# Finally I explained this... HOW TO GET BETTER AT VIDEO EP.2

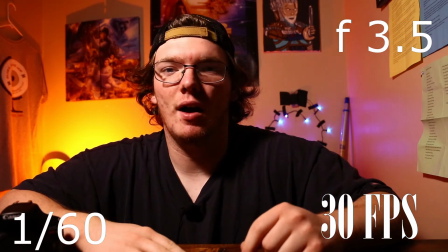4:00 that looks weird now the motion looks weird now right i've changed the frame rate to 30 frames a second just to show you the difference between
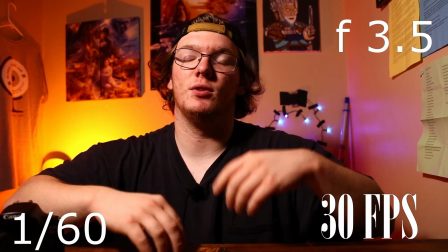4:07 what i mean so yeah this is what 30 frames look like looks like this is a lot of youtubers actually filming this and i don't really know
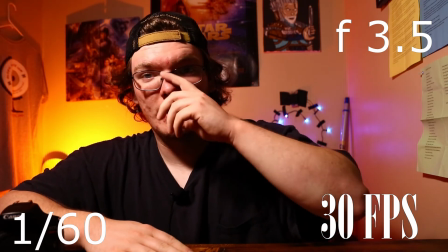4:14 why i've never really been fond of it but it's you know whatever floats your boat so now i'm going to switch to 60 frames a second real quick all right so now i'm in
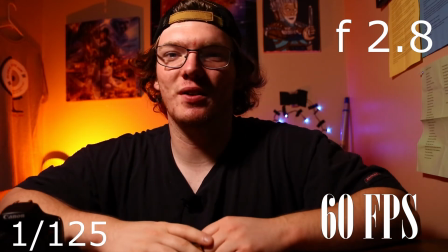4:23 60 frames a second and you can definitely tell it's even weirder than 30 frames um the downside to uh
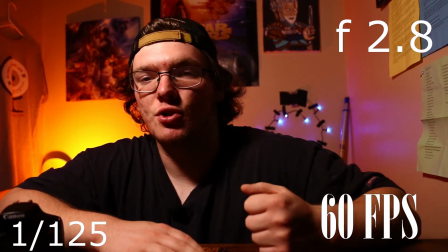4:32 which i forgot to mention the downside to filming in a higher frame rate is you're going to usually you're going to usually have to up your iso
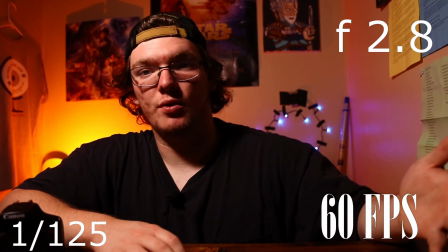4:40 because your shutter speed is going to increase because double the frame rate and it's going to make your image darker when you're filming in higher frame
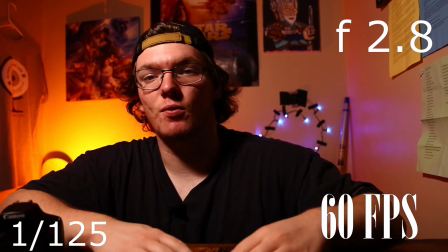4:48 rates you are going to need more light to compensate for you know like i said the higher frame rate but yeah look how weird this
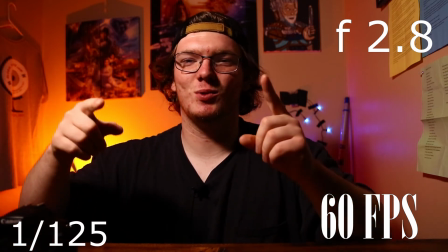4:56 looks like just moving around all right now i want to switch back to 24 and then you're going to be like what the heck yeah just know in video you have frames per second. Usually I only use, I never use 30. I don't really see a reason to use 30. It's either 60 or 24 frames per second. Your shutter speed, however, so this is actually pretty important. Whatever your frame rate is, so if you're shooting at 24 frames per second,
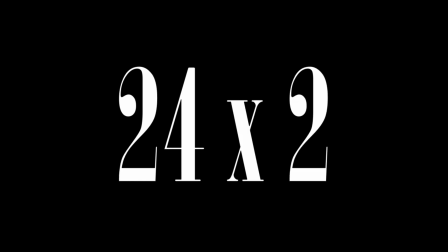5:25 your shutter speed should be at least at 1 48th,
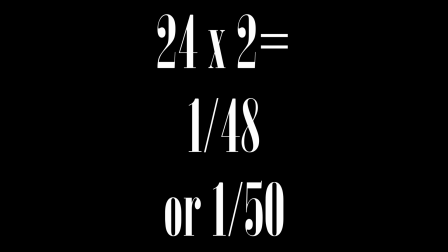5:30 or if you have a camera like mine and it doesn't go to a 48th of a second you got to go to a 50th of a second which is pretty comparable I'll tell you when to break that rule but this is just a steadfast rule just for general filming YouTube you know whenever you go outside things like that your shutter speed double your frame rate just just always do that I've been doing it and it works if you're shooting at 60 frames
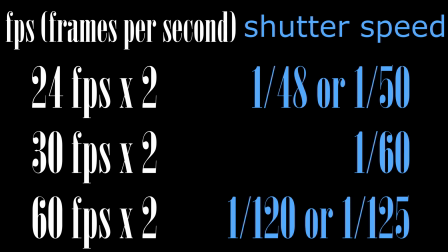5:55 a second your shutter speed should be at 125th or 120th of a second so that is natural looking with the shutter speed however you can break that rule and I'll tell you like when it's usually done so if you've ever seen like a hallway scene in a movie where they're like walking around
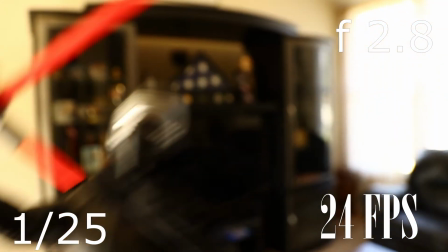6:13 stumbling and everything is like there's a bunch of motion blur and you can't really nothing's really in focus um but you're disoriented that's really that's when you crank your shutter speed lower than what your frame rate is frames a second well it doesn't have to be lower than your frame rate but it has to be lower than double if that makes sense so now in a lot of fight scenes uh what they'll do it's very well used in like the born movies uh you'll you'll notice it more now that i've told you um extraction that new movie on netflix you'll see it there too
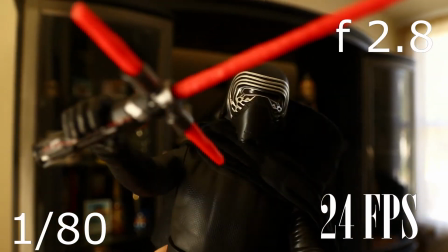6:44 um but you'll crank your shutter speed higher than double so it'll give a very jittery like very fast moving effect you want everything to be in focus and all the motions to be like you don't want the motions to be blurred out because it's like a fight everything's happening really quick so that's when you would do that those are the only two instances i know of that you would break that rules for a fight scene it's more than double your frame rate and then for like a disoriented or like a dreamy type of motion blur the shutter speed is going to be lower than double your frame rate okay so frames are second i'm going to go back to this real quick so 24 is pretty much the cinematic king like gold that's the sweet spot for cinema regular moving now if you want to slow things down and you slow-mo your frames have to be higher if you try to
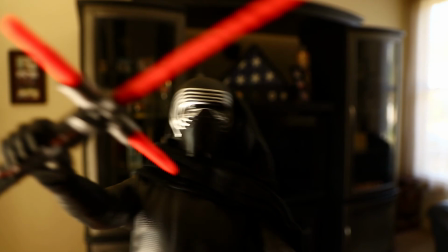7:35 slow down 24 frames a second it's going to look terrible it's going to look really blurry and it's just going to it's just not going to look good so what you have to do is have a higher frame rate um 30 frames a second you can't really you can slow it down but it's like you can only slow down 80 which is not it's not a lot so 60 frames a second it's actually a little bit higher than the hollywood standard a lot of